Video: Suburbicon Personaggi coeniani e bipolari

Quindi è proprio a partire dal contrasto tra questa sua esteriorità minuta,
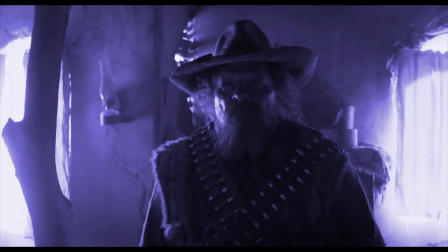nervosa e ridicola e la qualità violenta delle sue azioni che
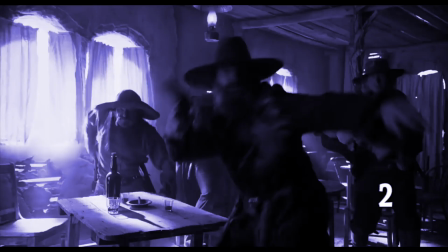evinciamo la sostanza, la struttura di questo personaggio, che percepiamo come totalmente schizzoide,
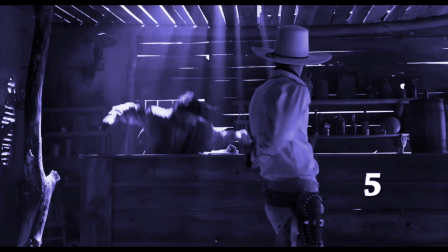bipolare appunto, come dicevo in incipit. E proprio dall'interazione con la
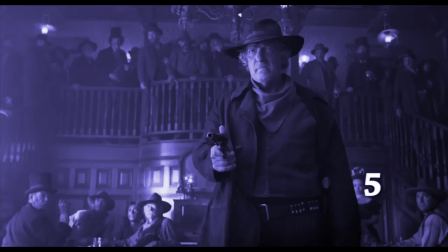tessitura comica che la sua violenza, le azioni criminose che compie,
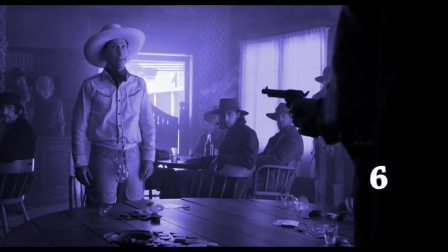vengono completamente depotenziate in quello che potrebbe essere il loro
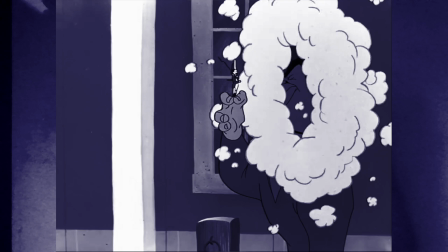contenuto aggressivo, realmente violento.
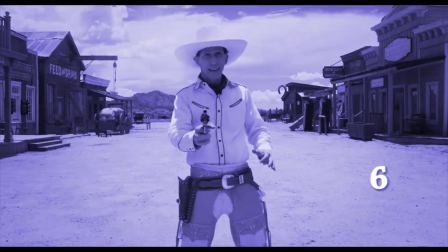Quella che pratica Buster Scruggs ci arriva sempre come una violenza parodica, ridicola, da cartone animato appunto.
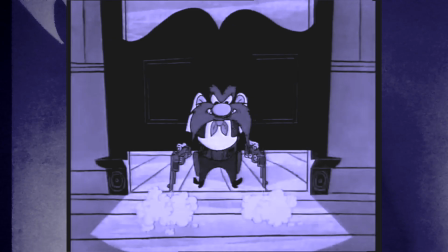Non sono violenze differenti da quelle di un Bugs Bunny o di un Daffy Duck. In questo senso, quindi, dicevo, un personaggio fondato su una struttura di contrasto, contrasto che interviene appunto tra la sua esteriorità e la qualità delle azioni che compie, che sono quelle di un serial killer sostanzialmente. Un tipo di contrasto che, seppur in forma diversa, ritroveremo anche nei nostri personaggi di Suburbi con Gardner Lodge e Margaret. Che poi questo tipo di personaggi sia una costante ricorrente nel cinema dei Coen lo sta a dimostrare un personaggio ipericonico come Anton Sigurd, il terribile assassino di No Country for Old Men, Non è un paese per vecchi, interpretato da Xavier Bardem. Un personaggio questo che percepiamo sì come realmente schizzoide, folle, bipolare, anche perché è purato di quell'elemento comico che alleggeriva così tanto Buster Scruggs.
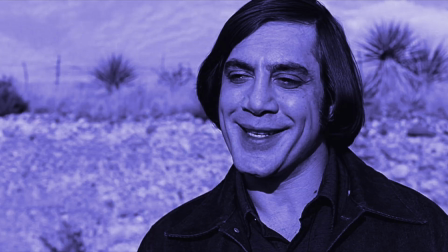Il contrasto è evidente da subito, sin dal suo primo manifestarsi, proprio perché il suo aspetto non è certo quello canonico del maniaco assassino, con questa capigliatura ridicola, un taglio di capelli che sembra fuoriuscito da uno sketch dei Brutus,
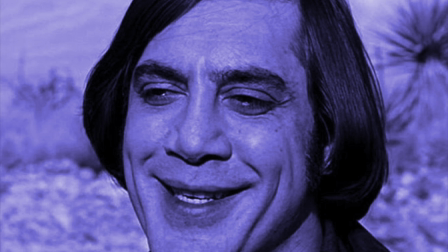un personaggio da cabaret, che peraltro fa veramente un effetto straniante sulla faccia larga di Xavier Bardem. Un aspetto che lavora come controcanto a quelle azioni criminose, violente, assassine che invece lo caratterizzano sul piano dell'agire. E ancora più evidente forse è il forte contrasto tra i suoi modi di fare, il suo manifestarsi sociale e la qualità violenta delle azioni che commette. Anton Sigurd è gentilissimo, educatissimo, uno che prima di ammazzarti ti chiede per favore e ti dà pure del lei.
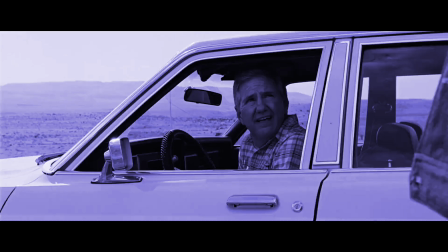What is that? I need you to step out of the car, sir.
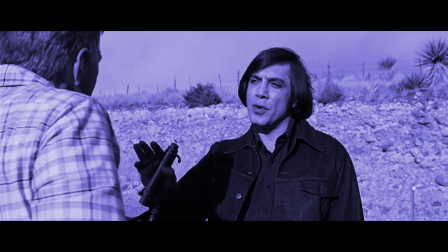What is that for? Would you hold still, please, sir?
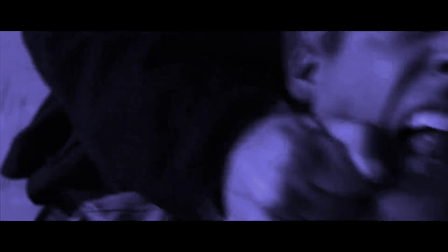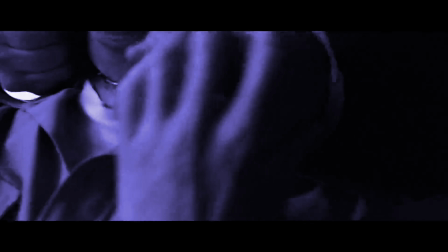Un ulteriore grado di contrasto proprio con quella ferocia, con quelle passioni violente che dovrebbero esprimersi durante il compimento di azioni così barbare. In più, come se tutto ciò non fosse sufficiente a creare la figura di un personaggio completamente psicopatico, bipolare, si aggiunga il fatto che nella interpretazione di Bardem vengono espunte tutte quelle possibili cadenze emozionali, quelle manifestazioni di emotività che normalmente si esprimono nel parlato, negli atteggiamenti.
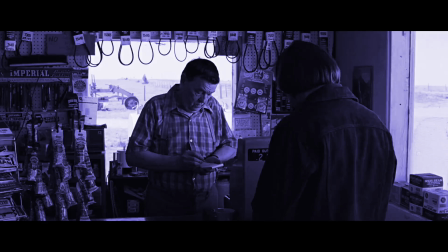69, sì. And the gas. Y'all getting any rain up your way?